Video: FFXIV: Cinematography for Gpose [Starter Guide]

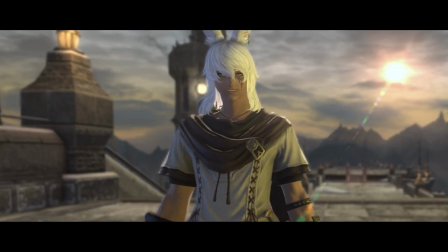(0:00)
Hey there, I'm Kai, this is my boy Ren, and here's some basic cinematography for G-Pose in 2 minutes and 20 seconds.
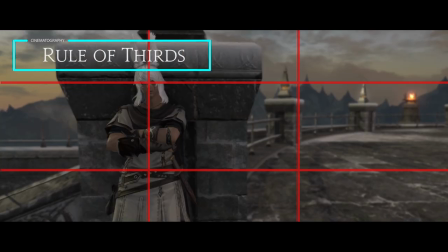(0:09)
For a more interesting composition, picture a 3x3 grid on your image and put your subject on one of the points.
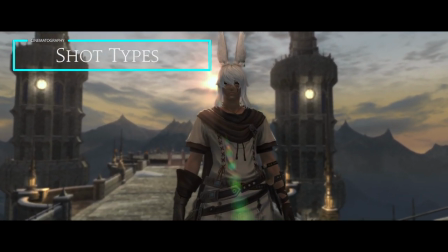(0:16)
The closer the camera is, the more connected the audience feels with the character.
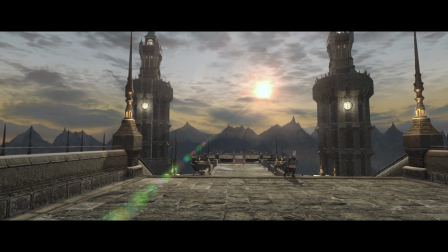(0:22)
Don't be afraid to show off environments with an extreme wide shot or to push the camera in close for more intimacy.
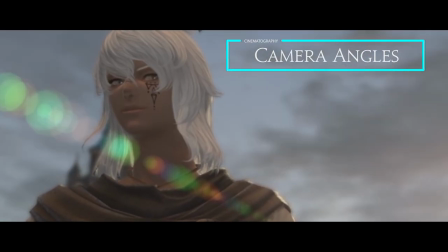(0:29)
A low camera angle puts your character in a position of power or dominance. A high camera angle puts them in a position of weakness or submission.
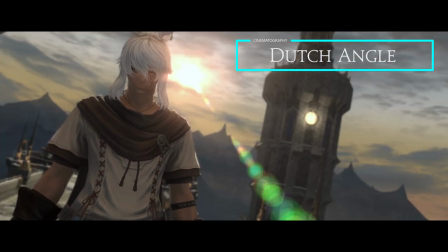(0:39)
When you tilt the camera at an angle, it creates a sense of tension, like something is wrong or offsetting.
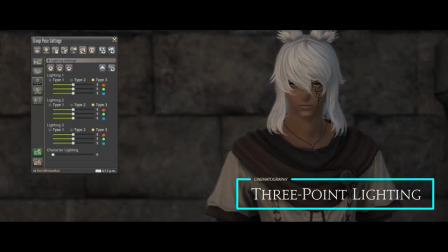(0:47)
G-Pose has three lights for a reason.
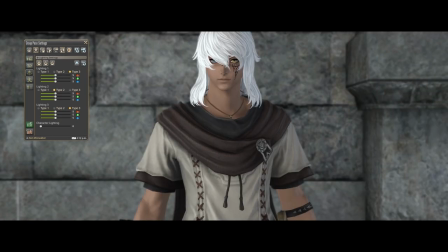(0:49)
The key light is your main source of light, the fill light controls how light or dark the shadows are, and the backlight separates the subject from the background.
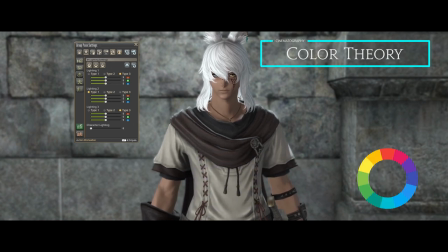(0:59)
Here's a color wheel. Just to get you started, try pairing opposite colors on the wheel.
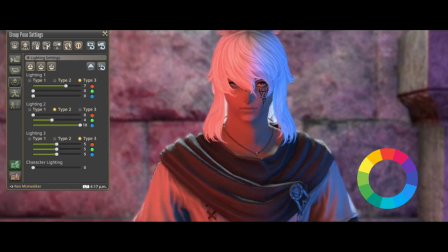(1:05)
There's a ton of interesting stuff about color theory, I'd highly recommend looking it up.
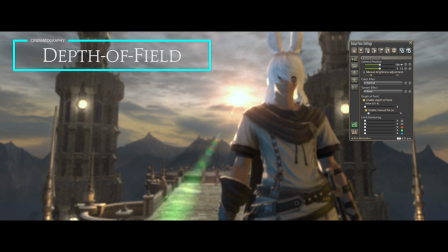(1:13)
Depth of Field determines how much of the shot is in focus, and is great for adding cinematic quality to your pictures.
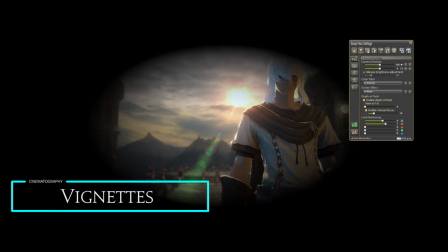(1:21)
Vignettes are great for drawing focus, making POV shots, or controlling overexposure around the edges of the image.
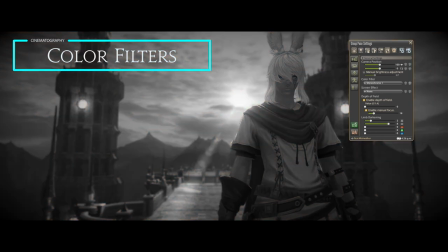(1:29)
G-Post comes with default filters, which aren't too bad, but if you want to up your game,
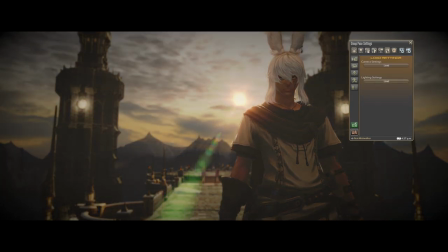(1:34)
try combining the filter with the brightness slider and your three-point lighting for more unique combinations.
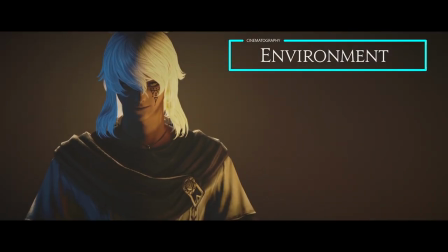(1:42)
Keep an eye on the world around you. Look for interesting backdrops, natural lighting, how different areas look at different times of day, etc.
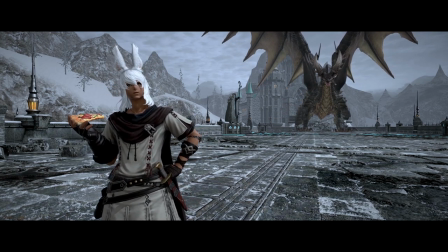(1:50)
For example, the Steps of Faith has an unusually high contrast compared to the rest of the game.
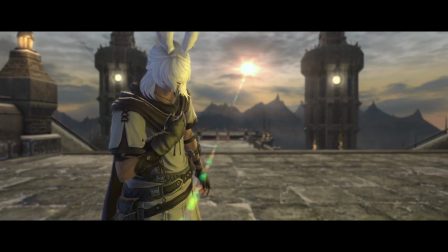(1:57)
And I think that's it for now. Hopefully this is helpful to some people, and I'll see you guys later.